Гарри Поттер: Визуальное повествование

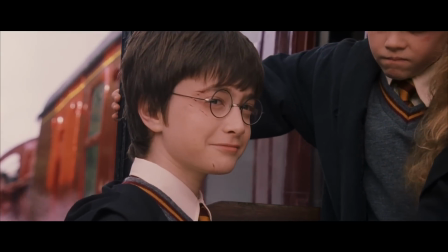246s
И добавлю ещё от себя, лично мне первый фильм франшизы очень нравится, практически со всех сторон, однако следующая картина мне нравится даже больше.
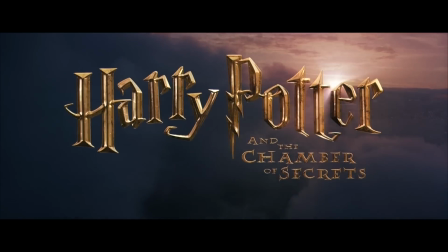258s
Гарри Поттер и Тайная комната Второй фильм 2002 года знаменовал начало крайне странных событий.
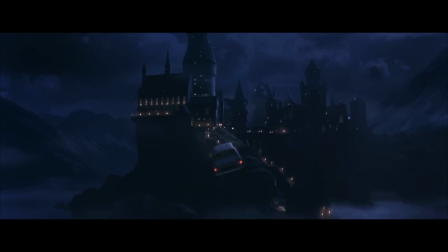265s
Не этих, а в школе чародейства и волшебства Хогвартс.
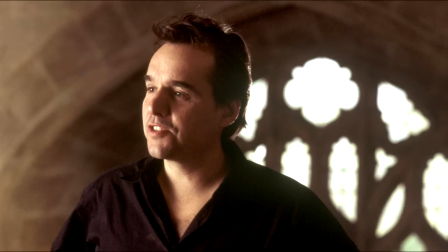268s
Всё тот же ламповый Крис Коламбус за режиссёрским креслом, которому теперь не было нужды сильно вводить зрителя в окружающий мир вокруг, хотя опять-таки открытия тоже были.
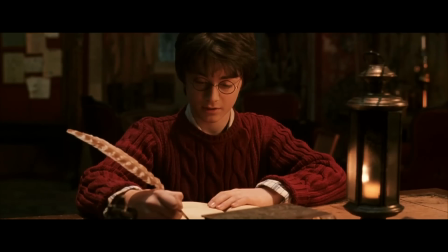277s
Поэтому второй фильм сильнее сосредотачивался на продвижении истории, а также на том, что было до событий, описанных в фильме.
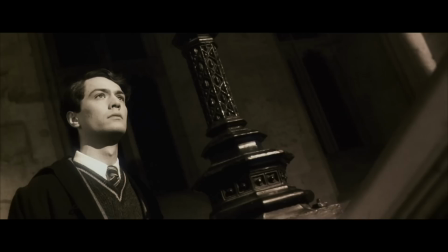283s
И чтобы подчеркнуть странность тех или иных событий, использовался голландский угол.
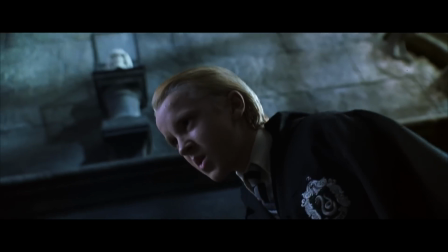287s
Подобное построение кадра крайне умело подчеркивает странность и напряженность действия, а также определенного рода препятствия перед героем.
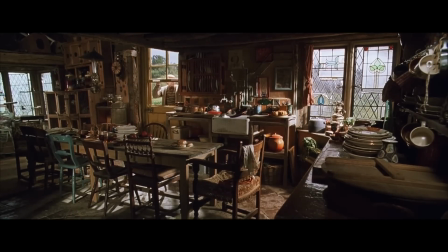293s
Что мне еще понравилось, так это обилие локаций, в которых имеется множество деталей в окружении.
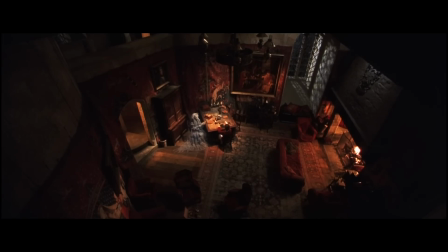298s
Да, по сути это все те же широкие углы съемки, и про спиральную композицию второй фильм также не забывает, ведь подобные сцены тут снова имеются.
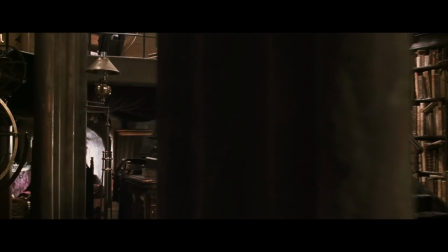305s
Но само количество деталей, линии интерьера и то, как подобное окружение подсвечено, весьма поражает.
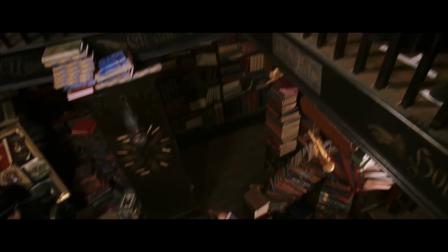311s
Что интересно, обычно такие кадры сняты с композиционным смещением. В частности, вот такие средние планы с персонажами. а выделение героя при помощи зонально подсвеченного фона работало в качестве акцентирования.
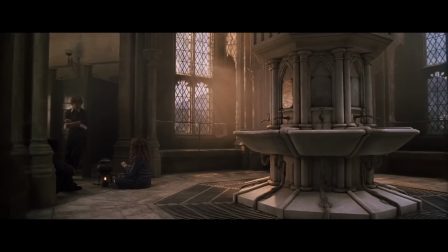321s
Также второй фильм содержал в себе сцены с весьма интересным расположением актёров в кадре.
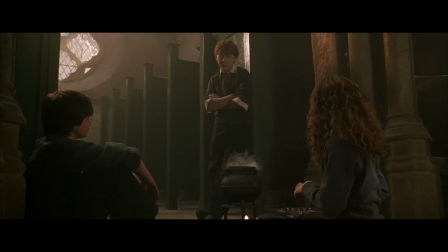325s
Например, вот эта сцена, когда герои готовят оборотное зелье, имеет при себе как явную перспективу и плановость,
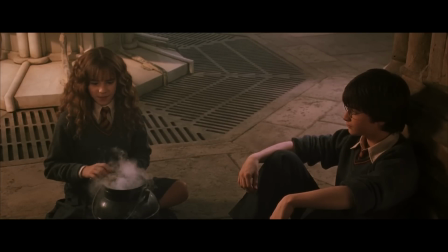331s
так и сами актёры с учётом окружения умело расставлены в пределах небольшого участка помещения.
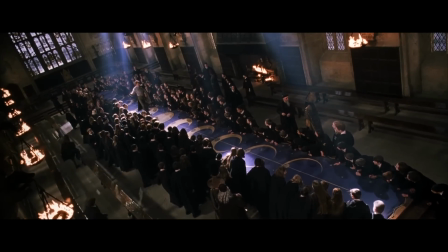336s
И подобных решений тут предостаточно. Особенно это касается тех сцен, где персонажей в кадре очень много.
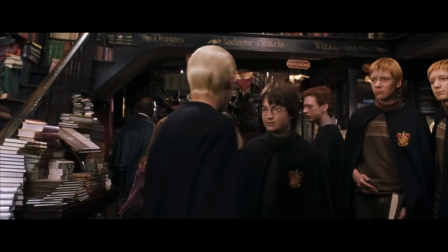341s
Плановость и перспектива — это очень действенное решение, когда речь идёт о расположении такого большого количества героев в пределах кадра.
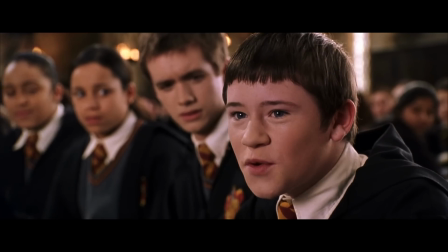348s
Разумеется, это также очень хорошо работало и в последующих фильмах франшизы. Что ещё интересно, почти все эти сцены по композиции просто доверху наполнены равновесием,
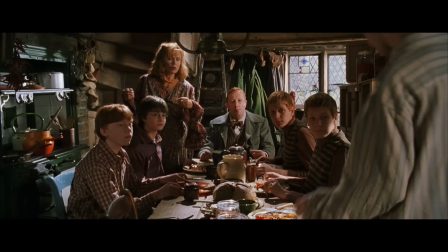356s
как очевидным при помощи окружения, так и опять-таки при помощи правильного расположения актёра в кадре.
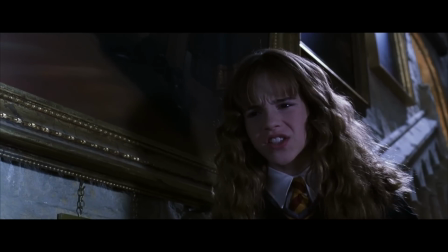361s
И да, порой это и вовсе синтез всего вышеперечисленного, как вот здесь эта уравновешенная спираль Фибоначчи плюс направляющие линии со смещением в кадре.
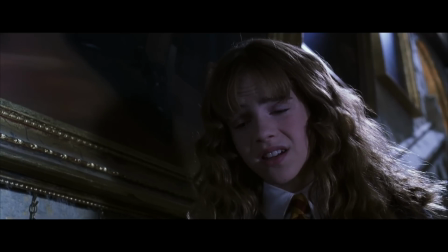369s
Причём, мне кажется, кадр ещё и слегка наклонён, как голландский угол.
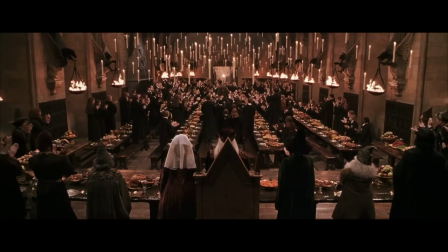372s
Плавное движение камеры тоже никуда не девалось, и камера всё так же ведёт зрителя, а пролёты сквозь объекты теперь выглядят ещё красивее.
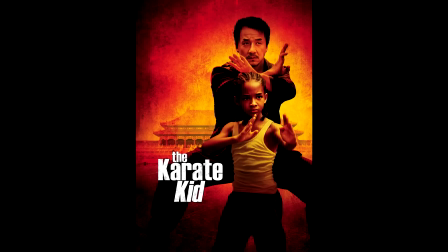380s
Оператором фильма был Роджер Претт, который известен сейчас по таким фильмам, как «Карате пацан», «Гарри Поттер и кубок огня», «Трое», «Шоколад» и «12 обезьян».
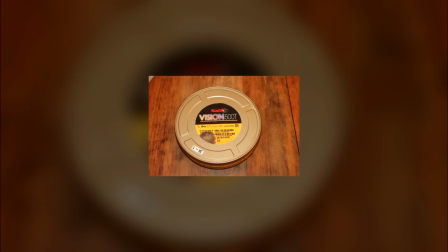389s
Фильм был снят на плёнку от компании «Кодак», а в съёмках использовались камеры «Панофлекс».
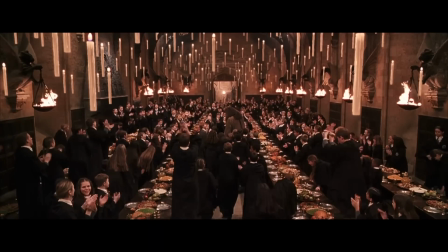394s
Мне особенно нравится вторая часть франшизы именно в расширенной версии, потому как она выглядит более собранной и плавной.
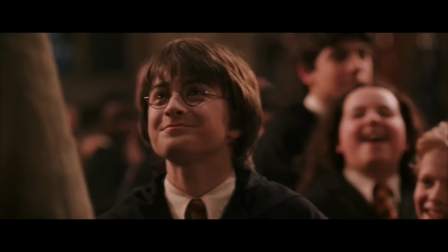400s
Однако, как мне кажется, по плавности она уж точно не сравнится с третьим фильмом.
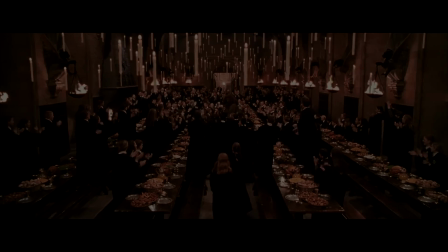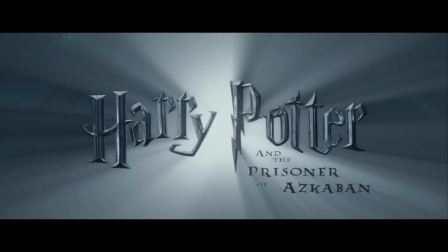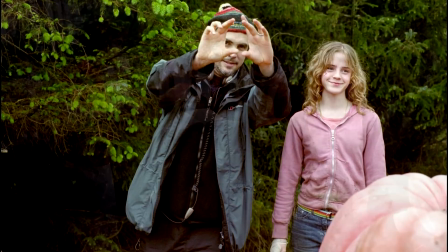416s
Картина 2003 года от Альфонсо Куарона – самое настоящее открытие. И эта картина по праву до сих пор многими зрителями считается лучшей во всей франшизе.
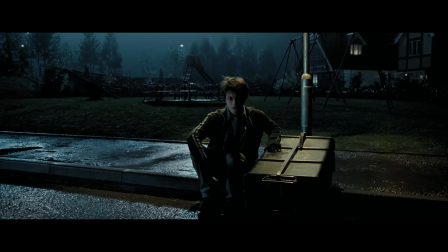425s
Про вклад самого режиссера можно говорить тоже долго, ведь, по сути, Куарон первый, кто привнес мрачность повествования и атмосферу фильма.
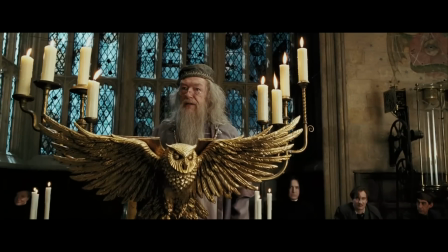432s
Но при этом визуальная мягкость осталась на месте. Более того, по движению камеры это в итоге самый мягкий и ведущий зрителя сквозь историю фильм.
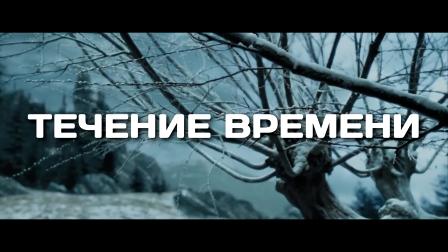439s
Тут дело вот в чём. Основным лейтмотивом фильма стало течение времени. И если сценарно это было реализовано вполне себе понятными и тривиальными способами,
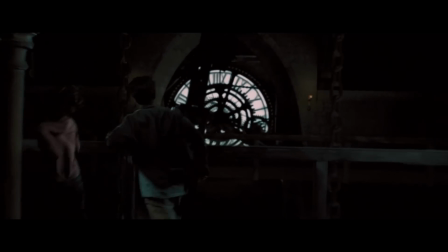448s
вроде маховика времени, то в плане визуального сторителлинга здесь на самом деле всё просто прекрасно. Камера в этом фильме очень мягкая, и я бы даже сказал текучая. Под стать лейтмотиву всего фильма она старается быть постоянно мобильной и ненавязчивой.
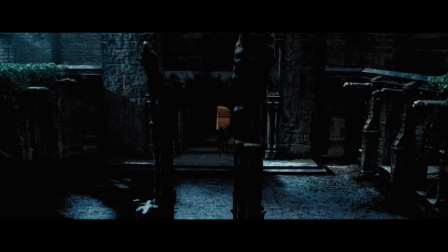461s
Причём в некоторых сценах почти полностью исключено присутствие оператора, дабы сделать следование за героями через локацию ещё плавнее.
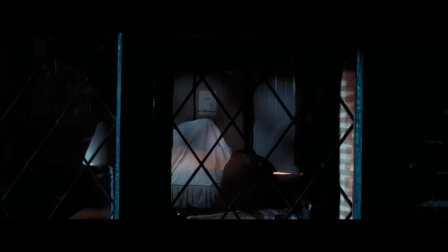468s
Более того, именно с подобного визуального решения и начинается сам фильм. А дальнейшие многочисленные пролёты сквозь объекты так и вовсе возводятся до какого-то нового уровня,
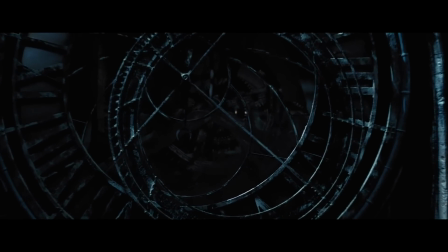477s
потому как камера постоянно меняет вектор движения, при этом неожиданно для зрителя открывая новую локацию.
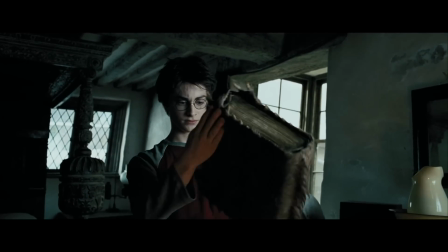482s
Обратите внимание на движение камеры в этой сцене. Комната, в которой находится Гарри, всё это время находилась в невидимой части экрана.
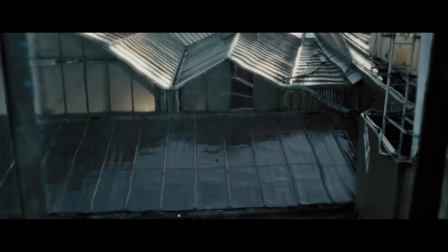489s
Но чтобы сначала дать зрителю понять, где мы находимся, кадры начинаются с улицы, и лишь после этого мы попадаем в комнату героя.
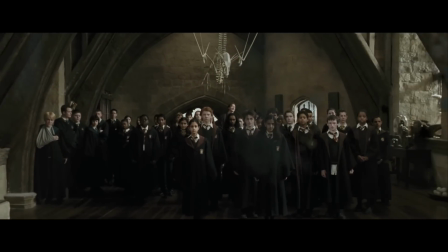496s
Или это сцена с зеркалом, которая является своеобразной восьмеркой по траектории движения,
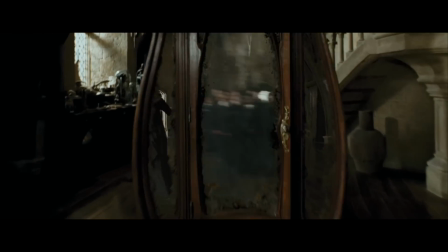501s
при этом описывая все помещение и подчеркивая принадлежность тамошнего мира к магии.
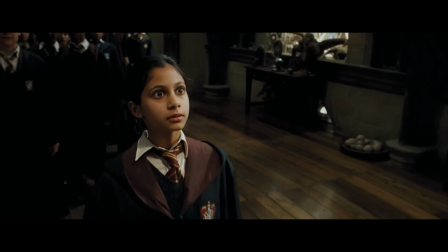505s
И да, что самое важное, такое плавное движение камеры подчеркивает основной лейтмотив фильма – время.
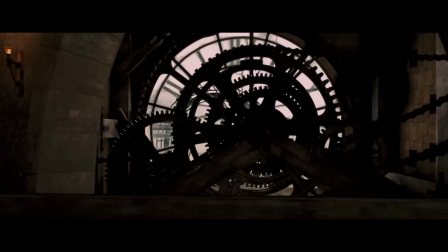512s
Порой это делалось и более очевидным способом, делая пролеты через часы, снова и снова.
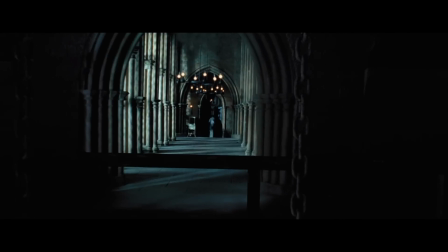517s
Подобное движение камеры использовалось ещё и для введения новых персонажей. Постепенное движение камеры равнялось постепенному знакомству зрителя с героем.
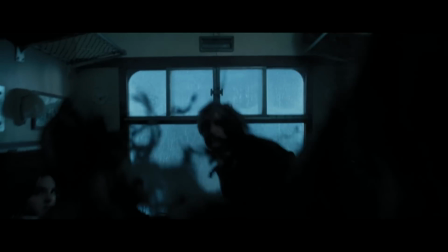526s
Дуальность. Это отлично работает, потому как это так просто и понятно, что не восхищаться этим снова и снова просто невозможно.
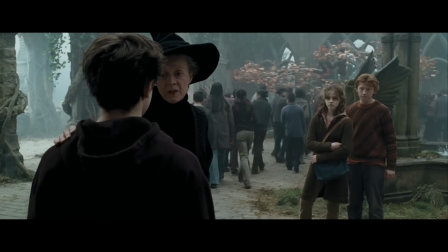532s
Дуальность также выражена и в плановости, как вот здесь, и содержит в себе одновременную эмоциональную реакцию с двух сторон.
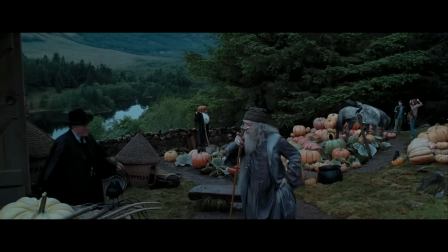539s
Фильм всегда даёт тебе, как зрителю, очень явное понимание происходящего на экране. И, безусловно, работа оператора в совокупности с режиссурой погружает целиком и полностью.
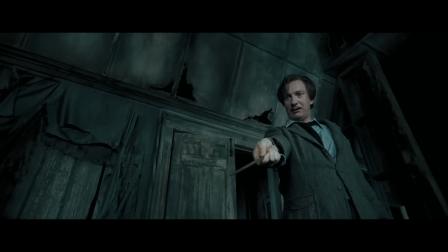547s
Спиралей стало не так много, зато появилось очень много интересного композиционного смещения, в совокупности с направляющими линиями и линиями интерьера.
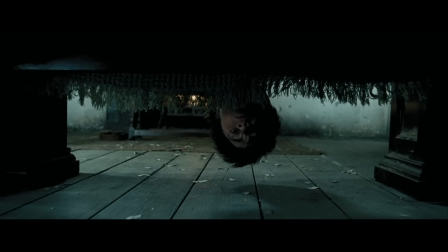555s
А также много приятного равновесия и обрамления в кадре. Безусловно, всё это очень красиво. Оператором фильма стал Майкл Серезин, который сейчас известен по таким фильмам, как «Восстание планеты обезьян.
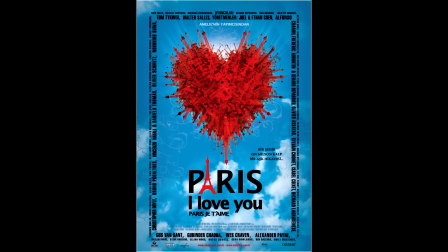567s
Революция», «Шаг вперёд», одно из новелл «Париж. Я люблю тебя» и «Жизнь Дэвида Гейла».
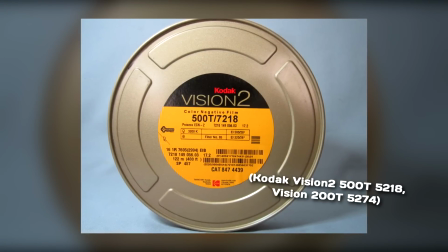572s
Картина на этот раз снова была снята на плёнку от компании Kodak, а также это первый фильм франшизы,
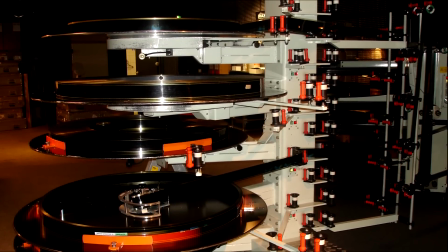577s
который позже распространялся на 70-мм копиях плёнки в IMAX формате.
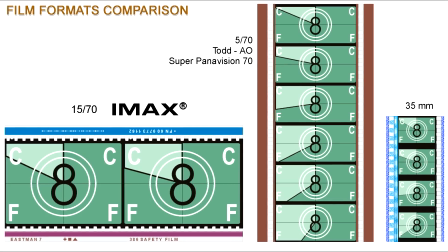581s
И после релиза «Узника Аскабана» все последующие фильмы также распространялись на IMAX копиях плёнки.
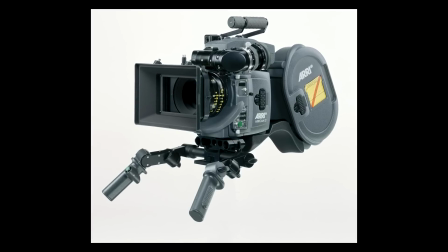586s
А сама картина была снята на камеры производства Ари, такие как AriCam LT и AriFlex 435 Advanced.
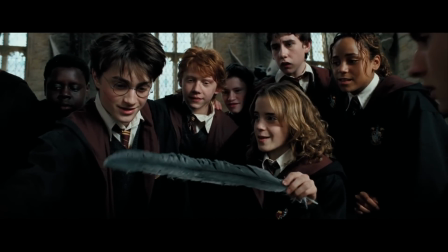594s
Надо ли вообще говорить, что «Узник Аскабана» мой любимый фильм среди всех фильмов франшизы?
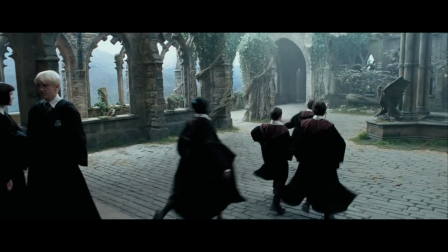598s
Но, увы, Куарон в итоге не снимал четвертую часть, которая впоследствии во многом не оправдала ожидания как зрителей, так и лично моих.
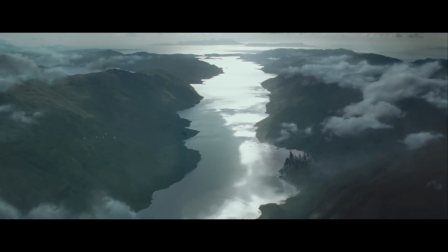606s
Однако, так или иначе, этот фильм привносит кое-что очень важное в серию.
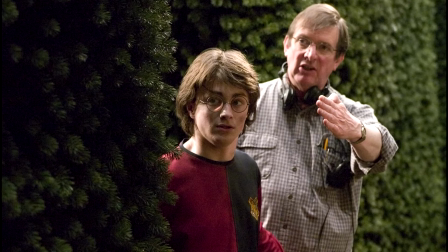619s
Картина 2005 года от режиссера Майка Ньюэлла стала неким переходным возрастом во франшизе.
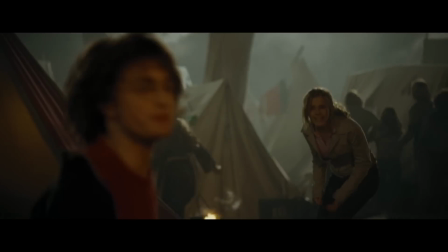625s
Это касалось буквально всего, начиная от торопливого сюжета и заканчивая не совсем понятным желанием киношников сделать фильм странным.
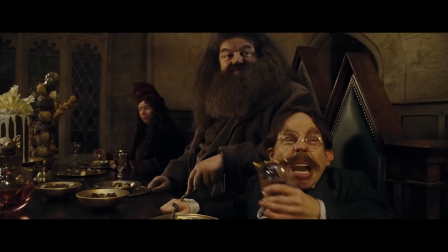632s
Он вроде бы был тёмным и серьёзным, и одновременно содержал в себе вот такие вот сцены.
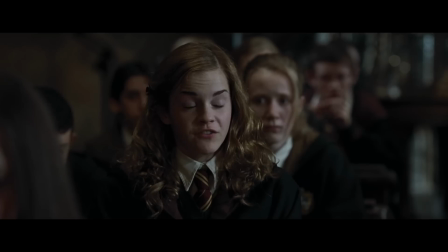638s
И, конечно же, эта странность касалась как визуальных решений, так и самой камеры.
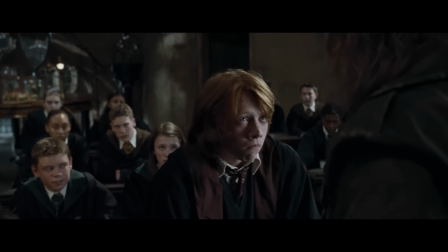642s
Неоспорим тот факт, что радостного в фильме стало в разы меньше, особенно учитывая то, что четвёртая часть – это первый фильм, где показана серьёзная смерть одного из героев.
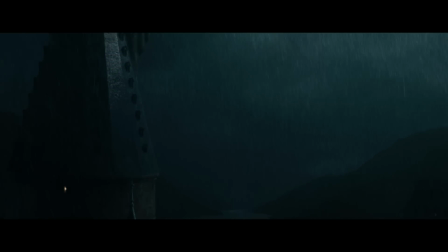651s
Поэтому в фильме практически напрочь отсутствовали какие-либо цвета, кроме индустриально-тёмной синевы, а акцент был сделан на цветовой контраст и выделение светом.
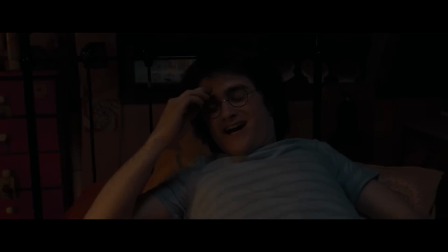658s
И по большому счёту, начало фильма, где Гарри с друзьями, это одно из немногих мест, где используется тёплый световой рисунок,
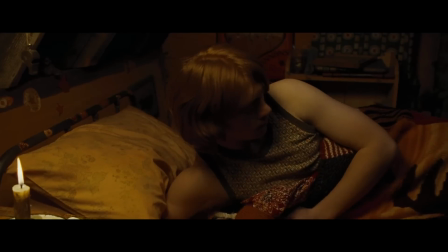665s
как бы ведя зрителя к тому, что времена становятся всё темнее, и Гарри необходимо держаться рядом с друзьями.
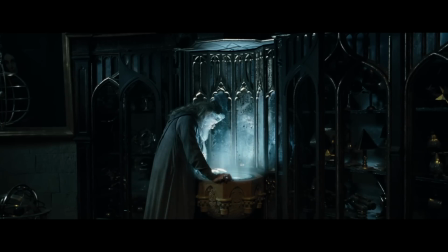670s
В целом, это довольно интересный способ визуально отделить остальной холодной и враждебной мир от того, с кем Гарри действительно в безопасности.
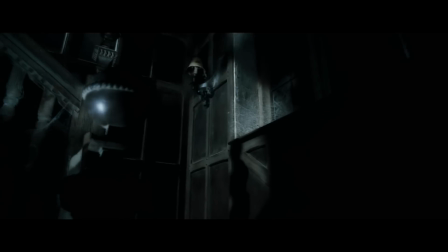677s
К слову, это первый фильм франшизы, который начинает весьма очевидно использовать ручную камеру, и в качестве субъективной тоже, как например вот в этой сцене со стариком в начале фильма.
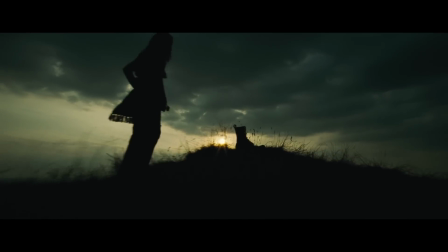686s
Или как вот здесь с порталом. Камера как будто бы заранее готовит зрителя к некоторой повышенной интенсивности фильма.
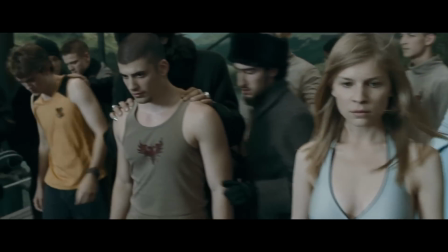692s
С одной стороны, это вполне себе оправданное желание добавить динамики, фильм о турнире волшебников.
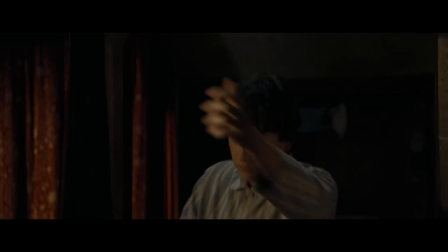697s
С другой, это в итоге не везде работает, потому как почти во всех сценах у камеры имеются вот эти микротряски.
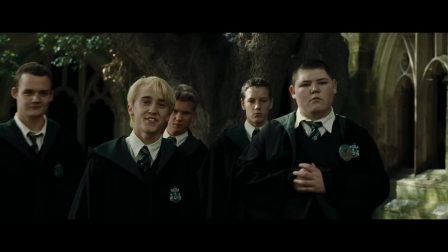702s
После очень плавных трёх фильмов, подобное решение нельзя назвать плохим, однако оно не везде работает, потому как это очень мешает сфокусироваться на визуальной части.
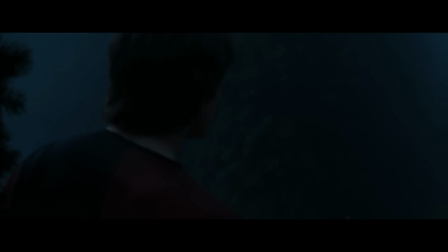710s
И да, это также связано ещё с тем, что всё-таки большая часть фильма посвящена действию, а именно турниру,
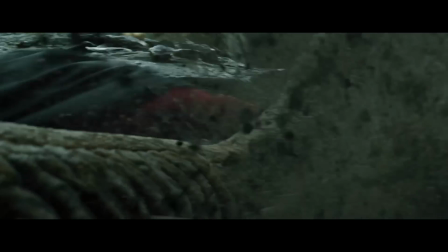716s
где опять-таки было много подвижной камеры, что в итоге оставило очень мало акцентов на художественные элементы.
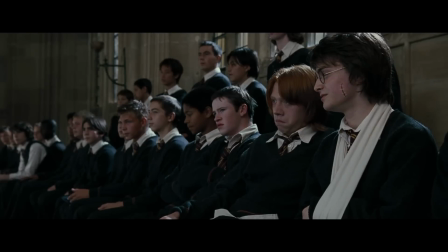721s
Но даже там, где имеется статика и есть некий акцент на окружении, выделить что-то интересное и работающее весьма трудно.
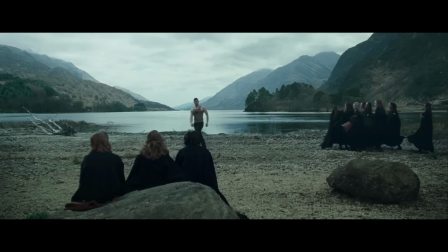727s
И это странно, потому как оператор здесь Роджер Претт, который до этого снимал вторую часть Гарри Поттера,
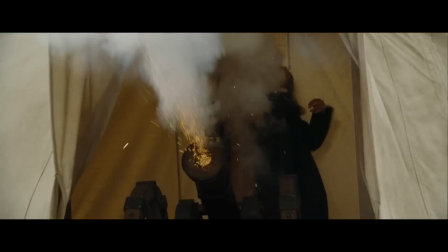733s
что приводит нас к тому, что насколько всё-таки важна работа режиссёра на площадке, который так или иначе направляет оператора.